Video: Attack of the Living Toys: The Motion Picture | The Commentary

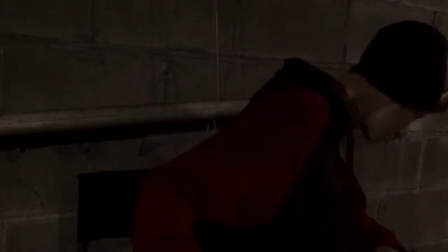oh i hope you get that the alien is uh controlling the toy uh the toys by the way
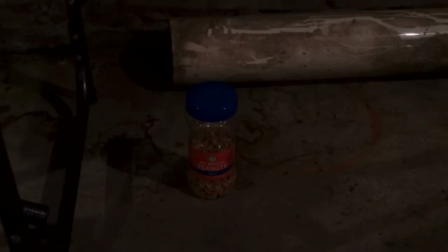yeah the alien has telepathy i was gonna put in an aquaman noise uh to make it a little more obvious um but i couldn't find any aquaman noises without music in the background but i
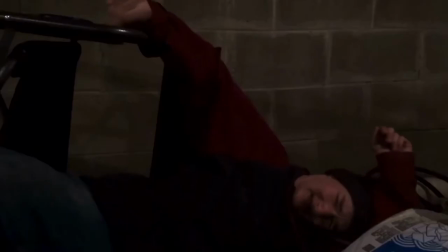i really hope you got that that shot of me uh
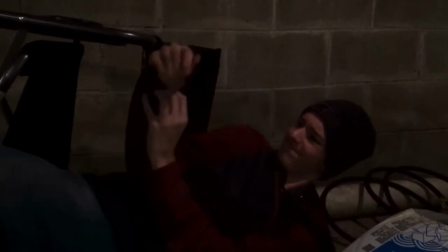falling over in the chair that's the one shot I reshot like
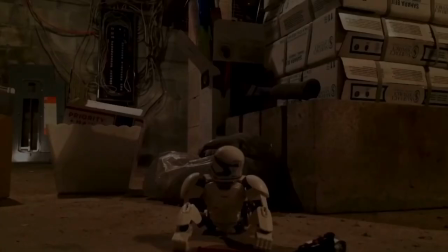after like like a month after I filmed the basement scene that's the last shot
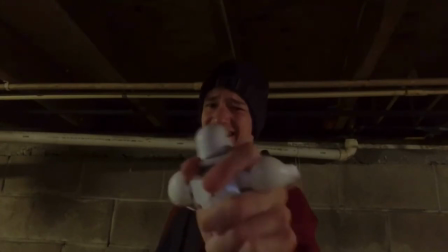I filmed because I don't remember what it was but it was something in the background was
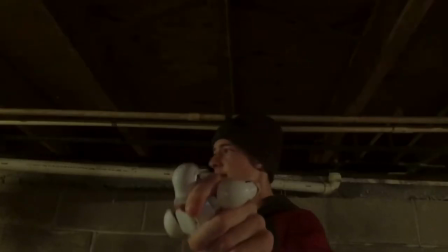threw it up or no I had my sweatshirt unzipped that's the one shot of the entire basement where my sweatshirt was unzipped and you could see my shirt was different so I had to reshoot that but I don't like how I cut the music there I could have found another one
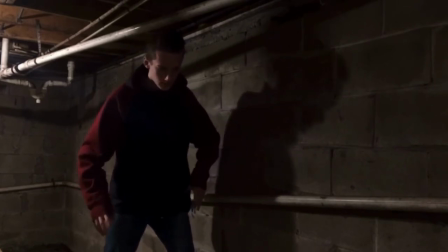um i don't like my acting here the shadow looks cool i guess the way i
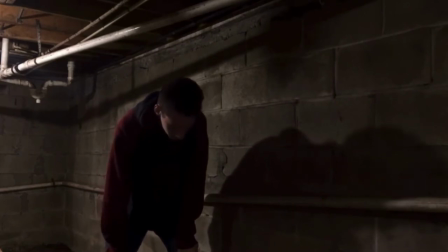framed that maybe it was accident i remember but that looks pretty good um yeah
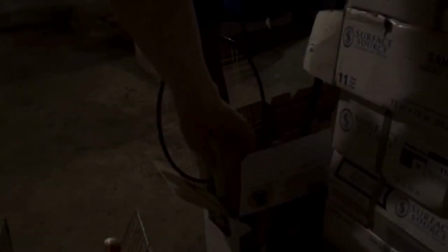oh this is supposed to be the moment where i like shed the stereotypical basket case attire with the hat
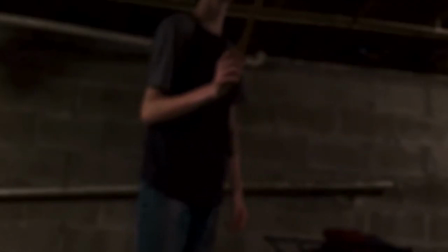and the sweatshirt um i really hated that sweatshirt. I filmed a lot of the stuff with the giant baggy thick sweatshirt during the summer where we had giant heat waves and stuff.
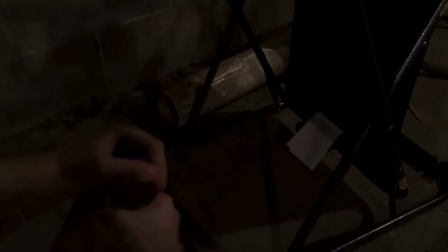It was not very good planning. I hate that sweatshirt. It's a nightmare to film with. This was the whole peanut thing falling over the chair. That's completely improvised. I wrote a different outcome to the scene.
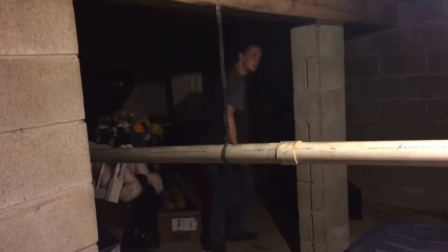I don't remember how it went because
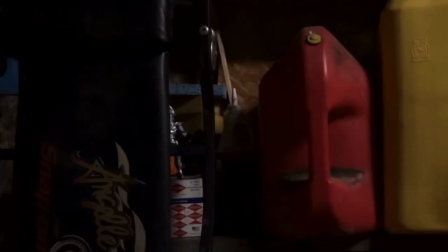rewrote the scene to use the peanuts because i just thought of it um
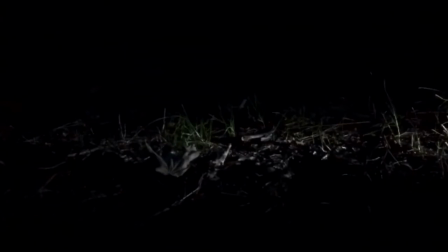i think i think it was a lot from my memory it was a lot better than what i had originally written this is like the third second or third things i think that
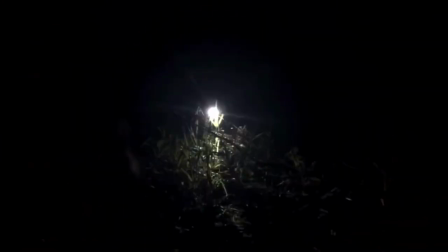i filmed i filmed all the outside stuff first there goes that
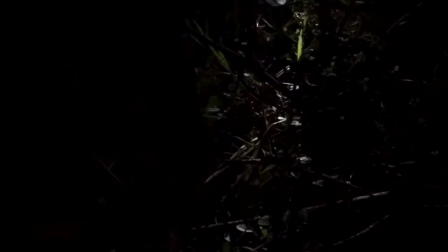guitar thing again that's the one thing i kept from garage band um hope you could see the
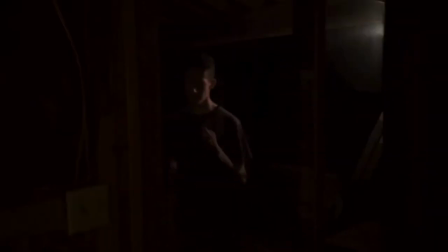fake blood they're dripping down it's supposed to be like the aliens damage and it's getting all the toys to come grab it to come
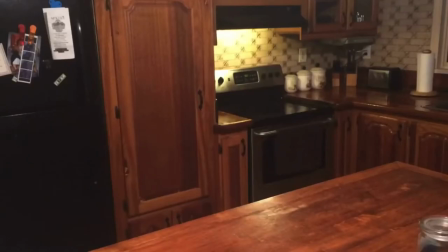finish me off because you could sense that i destroyed one of the toys that like i um because this whole thing wouldn't really work if i wasn't so connected
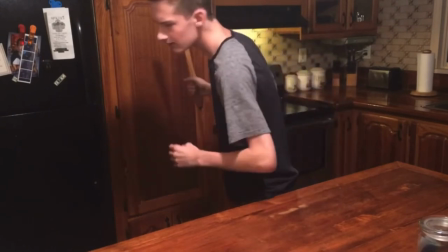to the toys so where i was too scared to destroy them but in that basement
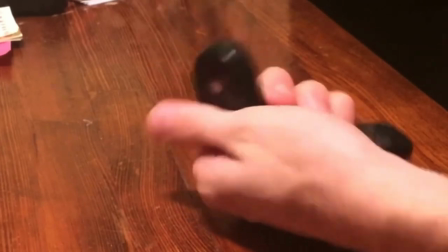scene i realized that um i like i i
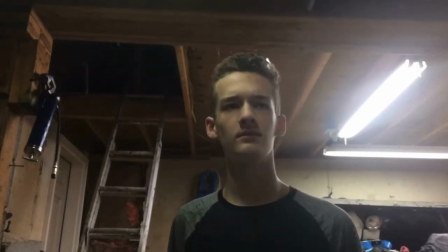changed as a character and i learned to destroy them and in the scene i learned that i could actually damage the alien because blood is shown with
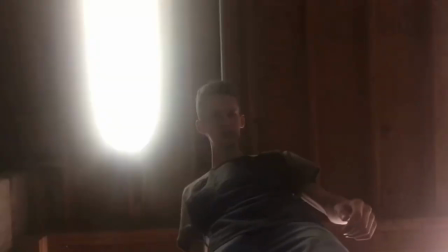the toy and i'm like oh should i leave and let the alien the toys spread and affect like my neighbors and the town and stuff or
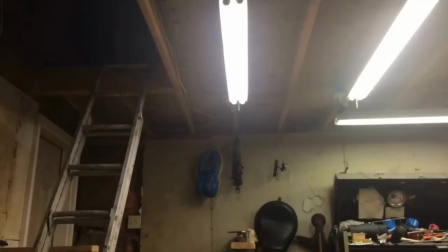should i stay and possibly kill the alien or at least i don't know to fight back with the toys
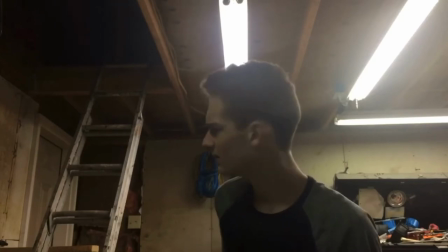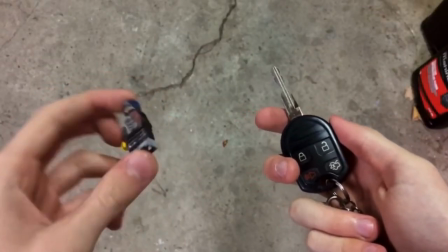yeah i try to make it as clear as possible i either don't make things clear at all or make them way too obvious i find
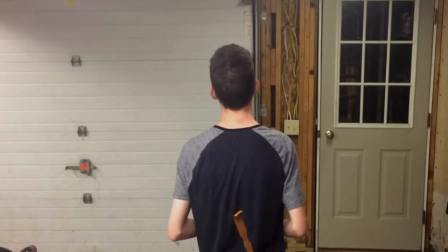um i was originally gonna have a shot through the window to make it look cooler but it was cold outside so i decided not to it was cold
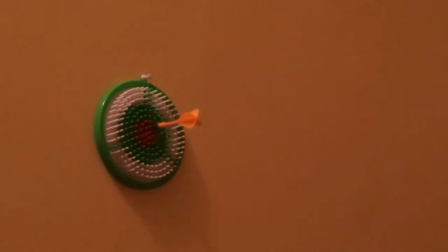in that garage my
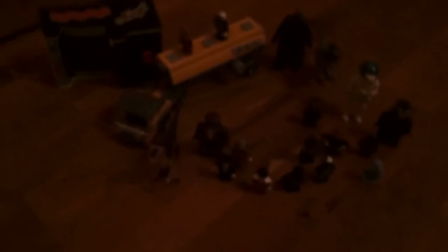oh and i was wearing a t-shirt too yeah um the
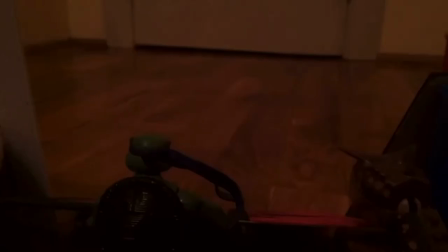music is uh this this this piece of music was in the trailer and i really wanted to use it in the movie because i really like it and it's one of the few pieces of music that i
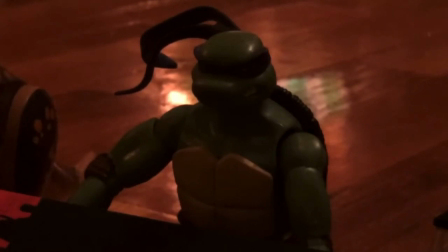used in the movie that i like actually really like um but it's it's too quiet for the scene I should have found I should have looked
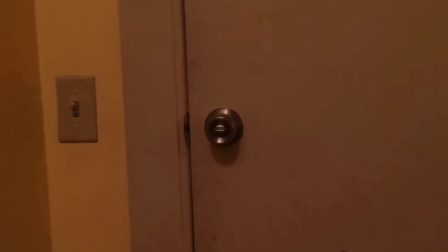for another thing it's way too quiet especially compared to the other music that they put in
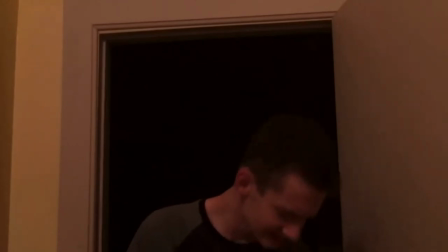I don't like that edit that's
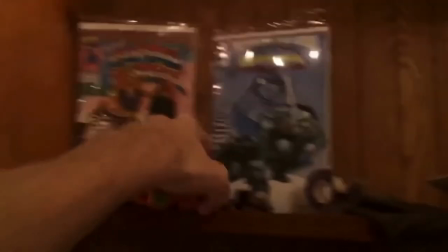so low quality because I reversed that if it wasn't obvious enough the one app that didn't put like a watermark or anything on it that I
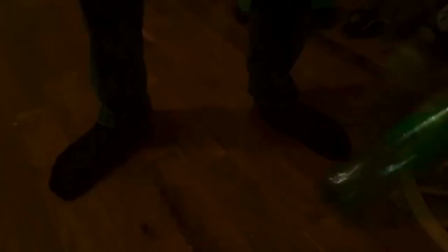could reverse videos in it dropped the quality so much i'm lucky i got that the microphone clips there because that was like the big stunt that was
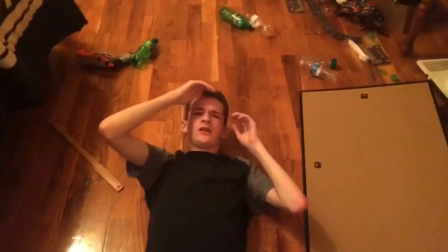one of the big stunts that i did uh after this one this is like the that's reverse too that doesn't look as bad
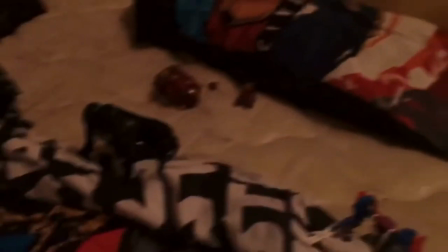but yeah the quality drops um a ton i should have made this more fast-paced I don't like how slow it is.
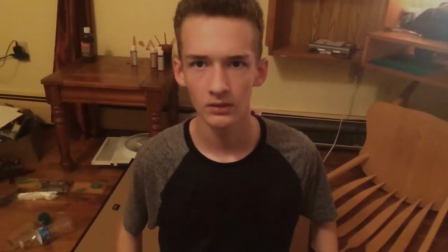Especially the music.
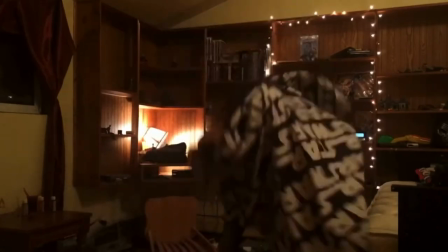In this scene I was supposed to have toys appear inside the blanket with me and I did have them in there but you can't see anything.
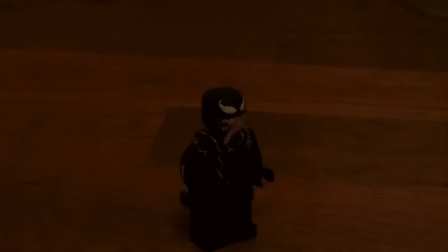I just put in the sounds because like I said the lighting wasn't good enough.
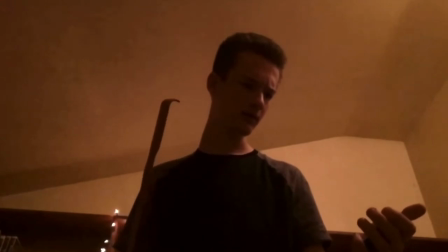I actually broke off the tongue of that when I hit it. I showed them Instagram post.
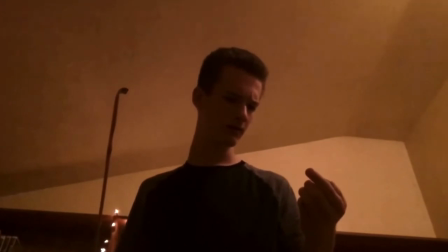Oh wait no I didn't because I I forgot to take a picture. But yeah, I broke that one for real. I broke a few things.
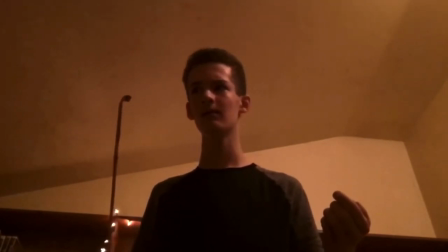A few of my customs for real. But most of them remain undamaged. They can take a few hits.
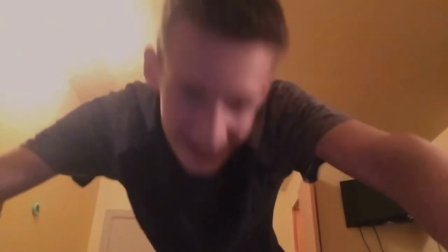I like that shot. I like that. I like that. I did it perfectly. So it felt like I actually got a hit.
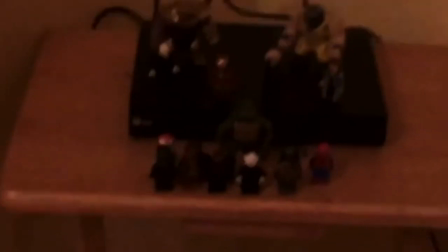I really like how that turned out. I like this shot too. I was like the first try too.
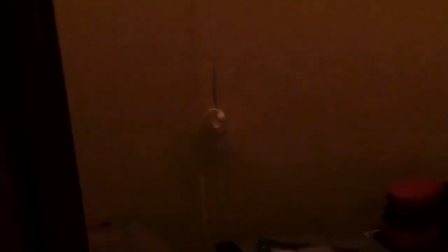And I timed it perfectly. um i wanted to get creative with the lights since i had those lights in my closet that could flicker
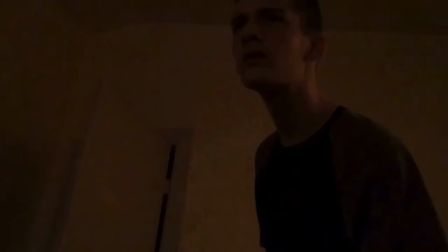um i do this shot where i rise up like three times it's i i just didn't think it through and
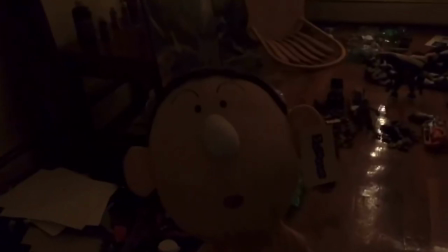again in my script i didn't write it like i wrote it with that shot in mind and i just forgot that
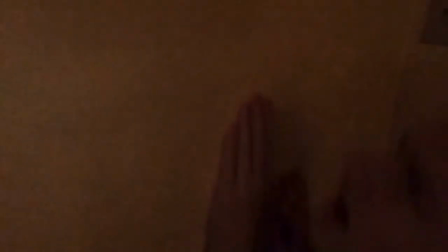i did it again this is where things like kind of get serious you're supposed to be like
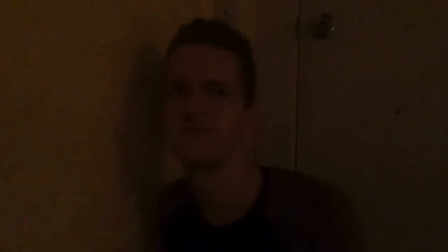oh there's like blood showing this is things are about to go down
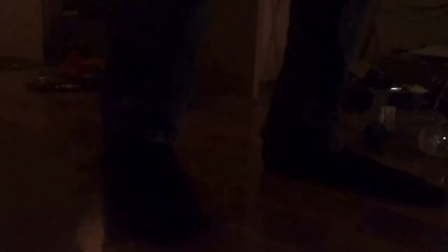um but it's really not communicated well it's it's slow like i said
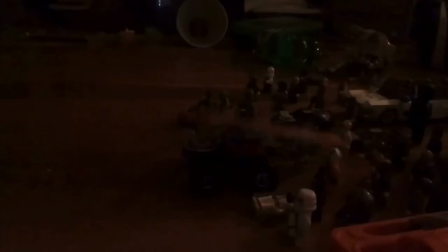the music swells up in the right spot though i like how that i didn't edit the music at all
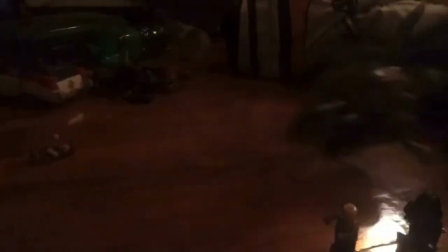at least this piece i edited a little bit of the other ones but this kind of turned out